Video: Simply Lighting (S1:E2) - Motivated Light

But it's something to note that we want to look at what's kind of the general contrast or ratios that we're seeing in the room.
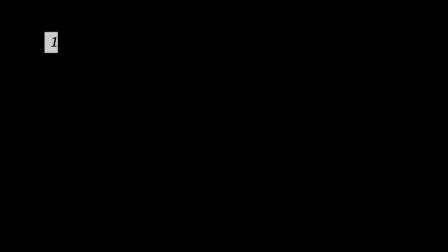So to review here, we've talked about identifying what's the color temperature of the sources in the room, the direction of light, the quality of light, and the ratios that we're seeing.
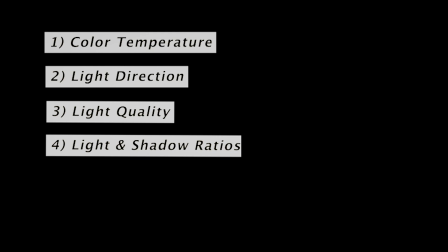Now, what this list is going to help you with, and eventually it's just going to become internalized and you're not going to have to think through a list, but I know for me, lists and structure are really helpful. But what this does is it's basically going to help you get a feel for what is the light doing in the room. And once you're about to set up your lighting sources, you're going to know, I want to emulate what's already happening. You're not going to do the same thing, obviously, otherwise you wouldn't be lighting, but you're going to light in a way that's going to reflect the lighting that's already happening, either in the room or sort of in your story room, in the room that you want the world to look like in your scenario. So I'm going to hop in here to a project that I lit and kind of share how these three motivating factors apply to this project and two others that I've worked on.
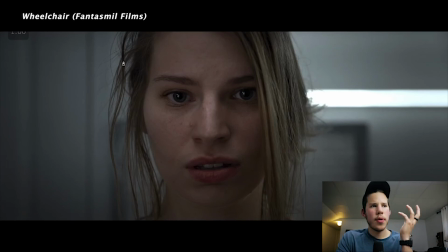All right, so we're here in a chiropractic office. That was the location that we were shooting in. And so typically offices, medical facilities are going to have white light coming from the ceiling. So stuff's going to look top lit and it's going to be daylight balanced. So we've got those two things covered.
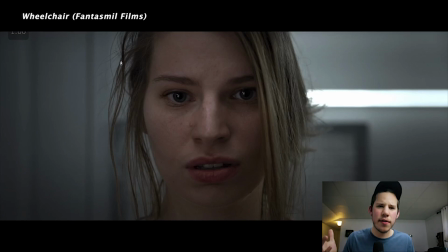Quality of light, it's usually not super soft, but I wouldn't say usually very hard either. So kind of in the middle in office settings. And typically the ratios in these scenarios are going to be pretty high key.
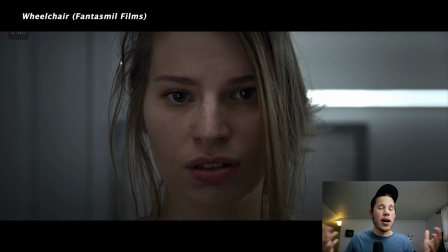So basically what that means is everything's going to be pretty bright. There's not going to be a lot of contrast, but because this short film that we were shooting here was it was a drama. It was very intense and dramatic. We wanted to really bump up that contrast.
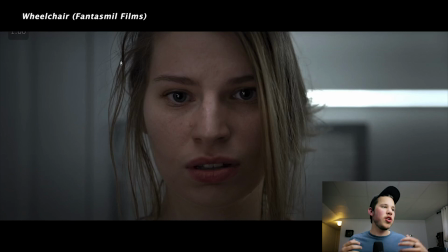So we kind of bent the rules there, which is a good example of when you're approaching a location, you're not always going to follow the rules. You're going to adjust them to best promote your story, especially when it comes to quality of light and ratios.
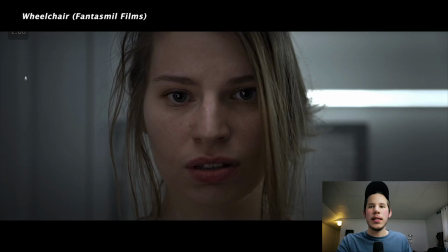So for the lighting in this scene, we wanted it to be top lit and daylight. So we took an LED Fresnel and we shot it up into the ceiling just to make it a little bit softer and to have it coming from the top so that it would make sense.
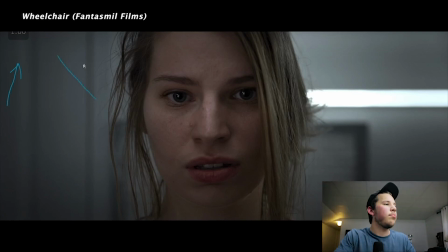And then that really played nicely on our talent here. As you can see, it's coming from the top and it's pretty soft. It feels pretty sourceless, which is nice and fits into that scenario. It feels like a clinic. So we have that playing.
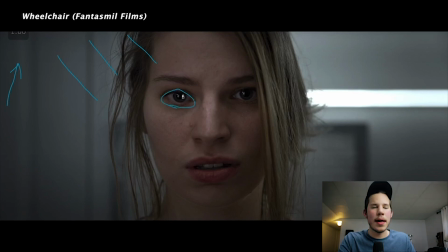We have just a little eye light in her eye, which we'll talk about later, but that's not really affecting the lighting on her face too much. It's just to add a little sparkle to her eye. And the final thing we have here is this sort of quasar-like tube.
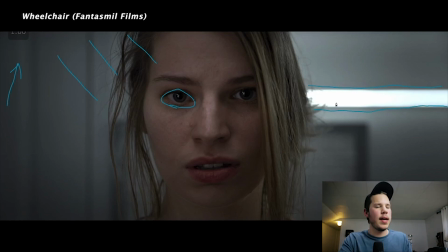It's not a quasar, but similar idea. And basically the motivating factor for that is just the location. If you're in a doctor's office, a lot of times they're going to have LED lights to sort of put closely to people,
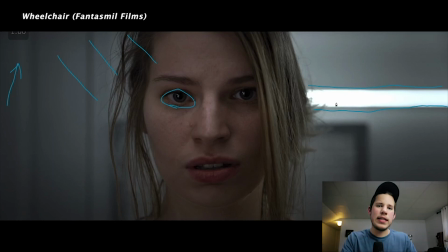maybe their arm or their leg, if they want to look closely and see if there's an injury or what have you. So this felt like it played well in that world. So this is a very simple example of how the motivated light is used,
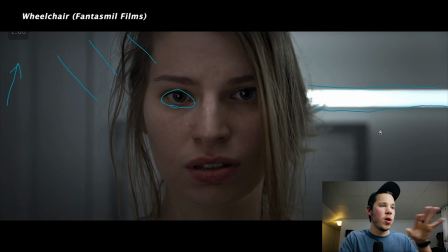but it's kind of goes to show how we use this framework applied to this lighting scenario.
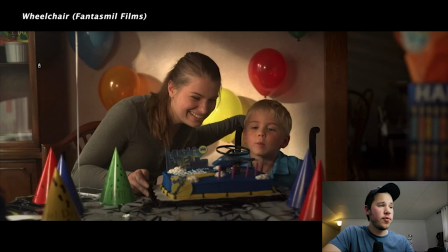So this next frame is also from the short film Wheelchair. So looking at this scene in light of our four attributes, we had kind of wanted our source to come from this window on the left-hand side here.
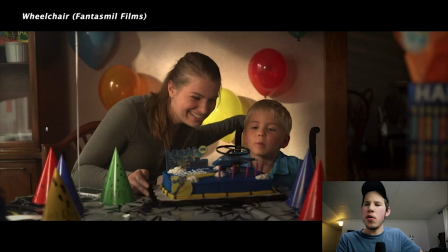And we wanted it to kind of feel sort of like golden hour, more or less, and just kind of warm tones.
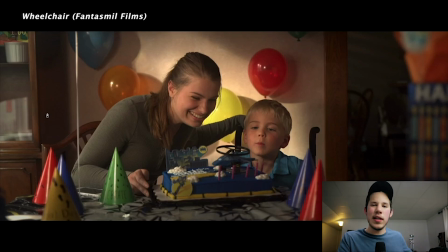So for color temperature, we wanted it to be daylight, but just a little hint of warmth in there, kind of like golden hour. Direction, we wanted it to be coming from the side because it's coming out of the window, so side lit.
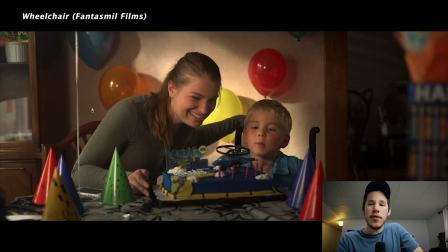For quality, we wanted it to be pretty soft, quite soft, because windows are typically soft, and we wanted it to be a very happy and appealing scenario. And in terms of ratio, we wanted it to more or less remain the same as in the doctor's clinic,
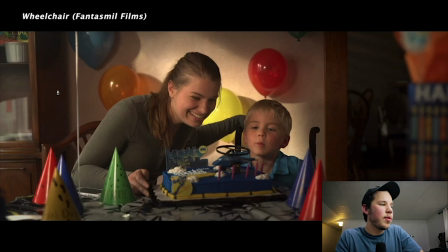just because it's the same project and we didn't want it to feel very different. So looking at our lighting sources, we've got three lights going on in this scene. Number one, we have our key, which is an LED going through some silk.
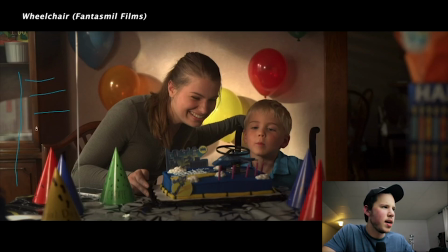So it's pretty basic here. And that's what's keying our talent, both of the mother and the child. And then we've got our second source, which is an HMI coming from outside.
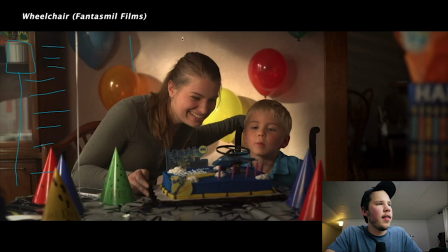And that is what's causing this streak on the background. And we had a flag kind of cutting off the top of that to give it some shape. But that was also motivated by the outside light and kind of this idea of direct light.
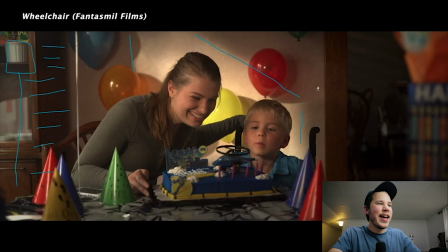So we've got sort of the soft ambient light that's lighting our talent. And then we've got this fun harsh light playing on the background. And then the final last little touch, you can barely see it, but there's these kind of streaks here in the other room,
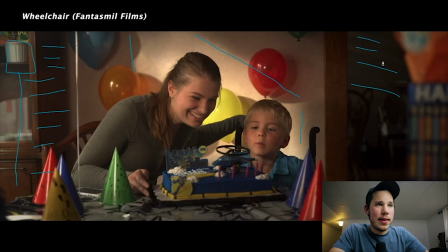and that's as if there was a window in that room back there as well. We just wanted to add a little extra to the scene. So this is another pretty basic example, but it gives you a feel of how these principles play out in an actual scenario, actual film.
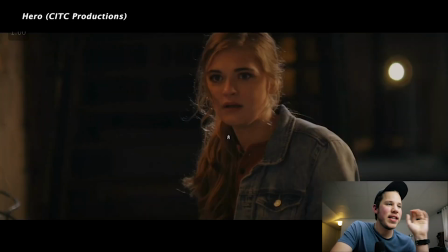All right, so with this next frame, we've saved the most complicated for last, but all the rules still apply, all the principles still work in this context. So we've got a scene with our talent here in an alleyway.
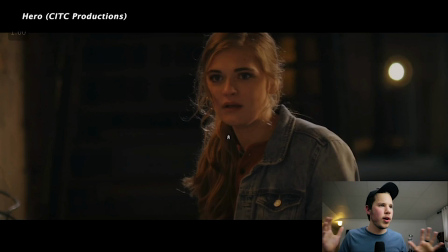So if we look at kind of our motivating factors, whenever we're in a street, outside, in the city at night, you're going to notice with color temperature that you've got lots of varying color temperature, which is really crazy. It's kind of like the Wild West of color temperature.
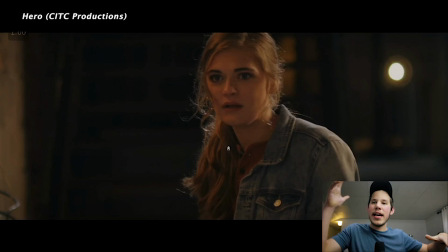You've got varying colors of orange, and then you've got some daylight and some really wacky green and crazy stuff happening in the color temperature world. So what we do know is there's just loads of different color temperatures.
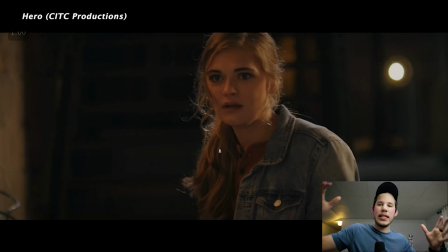In terms of direction, most of it's going to feel top lit, but there's also side lit going on. So it's, again, a little bit of a Wild West, but as a whole, it's coming from the top. The third thing being quality of light, it's going to be harsh.
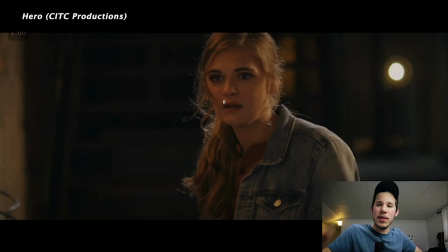The vast majority of light, it's going to be small sources that are far away. It's going to be harsh light. And then in terms of ratios, it's going to be pretty contrasty because it's just black, and then you've got your bright sources. So here's how we lit the scene with that in mind.
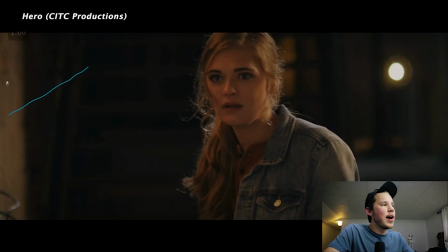We had a quasar crossfade that was, as a practical, you can't see it, but it's to the left of camera. And that was keying our talent from this left side here.
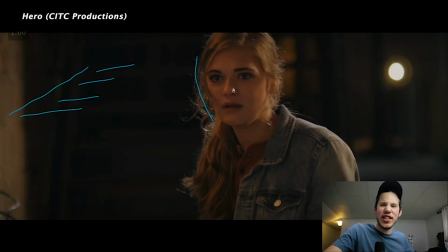And you can see that's a small source. It's really harsh and it's not super flattering, but we're not going for flattering in this context. We want it to look nice and feel alive, but we don't want it to feel like it's really pretty when we're in a street.